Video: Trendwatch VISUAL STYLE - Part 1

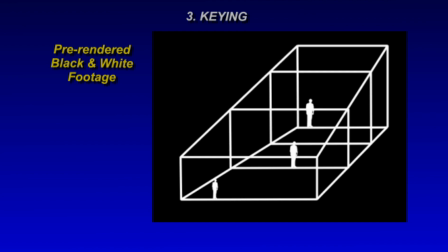(8:16)
So I pre-rendered it. It's pure black and white.
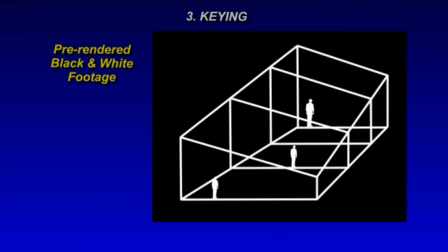(8:19)
This, by the way, this works with photos or images, black and white photos, or even things with like gradients and whatnot.
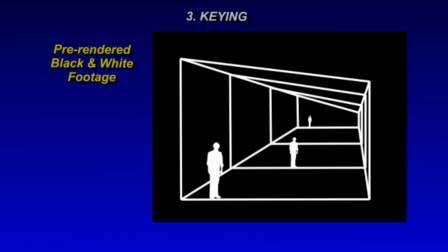(8:26)
You can use any colors you want. They don't have to be black and white to start with, but just something high contrast is what we're looking for.
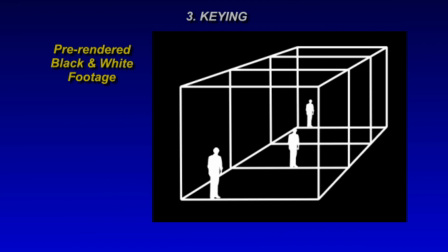(8:33)
So I got this funky, some sort of whatever it is animation, and we're going to key out the black, as in we're going to remove the black from this particular piece of footage.
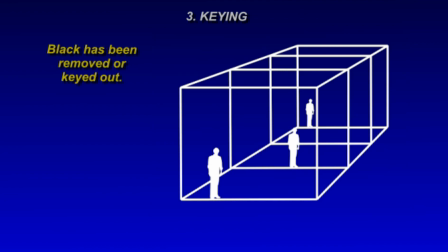(8:47)
So here you can see the black has been keyed out and we're just left with the white. There's a little bit of artifacting around the edges. If you look very closely, there's a faint black matte line. That's fine. Again, Trendwatch just embraces the errors here, the aliasing, the pixelation.
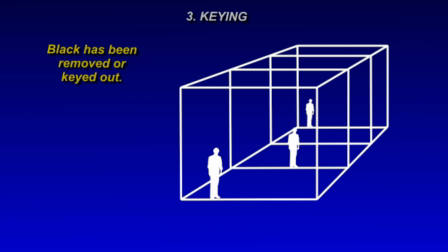(9:05)
It's all good in my world. We're going to grab one of our hex colors and apply a fill to it, and fill that all the white space.
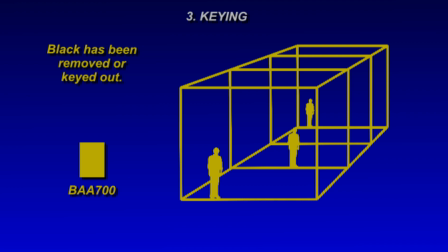(9:16)
We're going to just turn that into a color so that we can see this a little bit better. So it's starting to look a little bit more like Trendwatch, but what's missing? That's right, it's the drop shadow. Pretty much everything in the series has a drop shadow. That's super key in terms of just making elements pop.
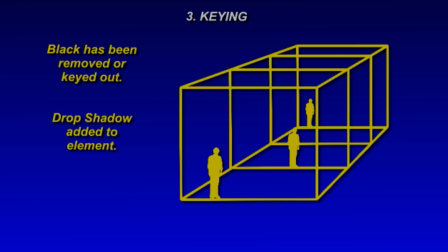(9:35)
Flat graphics on flat graphics or gradients are great and all, but I think what gives it this sort of like retro, almost video production explainer video kind of feel is it's all in the drop shadow.
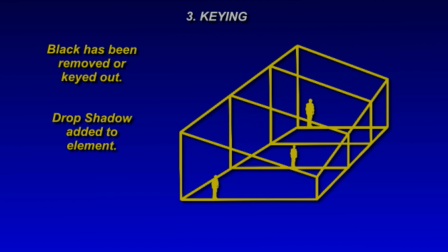(9:49)
So they're always applied sort of down and to the right. Sometimes they're harsh, often they're softened a little bit.
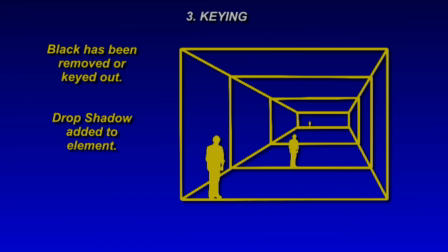(9:55)
So whatever software you're using, you'll just need to sort of find a balance there and apply that on a case-by-case basis.
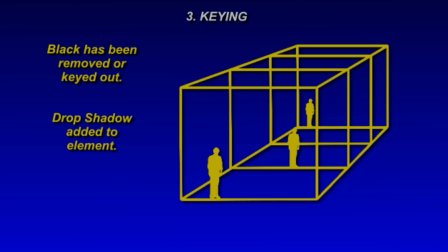(10:04)
And because sometimes when you scale an object, the drop shadow scales as well, so you'll need to scale that back up, that kind of thing.
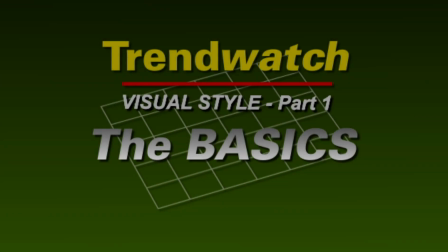(10:11)
So anyway, quick video, kind of boring, obviously, but you wanted to know.
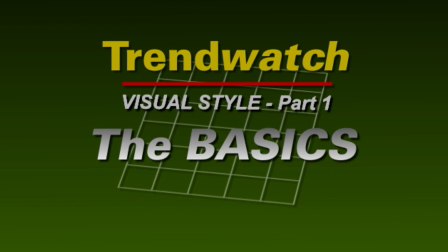(10:17)
So these are the the basics. Once again, you can follow us on Discord, Instagram. I'll put some links in the description to those, and I think I'll probably also put those hex codes in the description as well, so you can grab those.
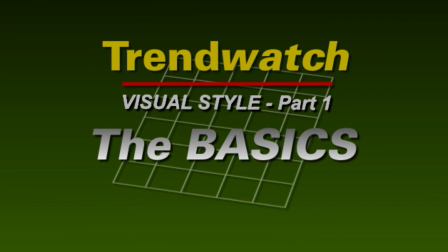(10:35)
I'll come back with another one of these videos, and some of the other topics that we're going to cover there are things like text, transitions, distortion effects.
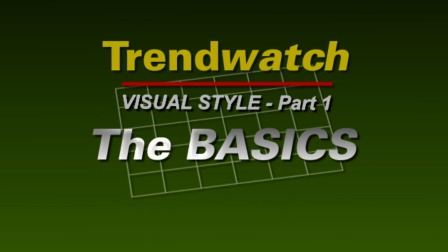(10:48)
We're going to cover how I approach the 3D and lighting the 3D, both in After Effects and Cinema 4D, which is what I use. And eventually we'll talk about cameras and that kind of stuff as well. So anyway, hope you got something out of that, and we'll see you later.
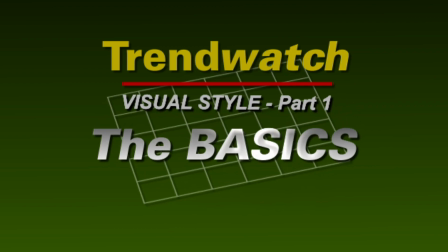(11:07)
And if you're interested or care, I do have another YouTube channel where I dump my motion graphics work. I'll put a link to that in the description as well, so check that out. Feel free to follow and sub. It's just stuff. So anyway, thanks.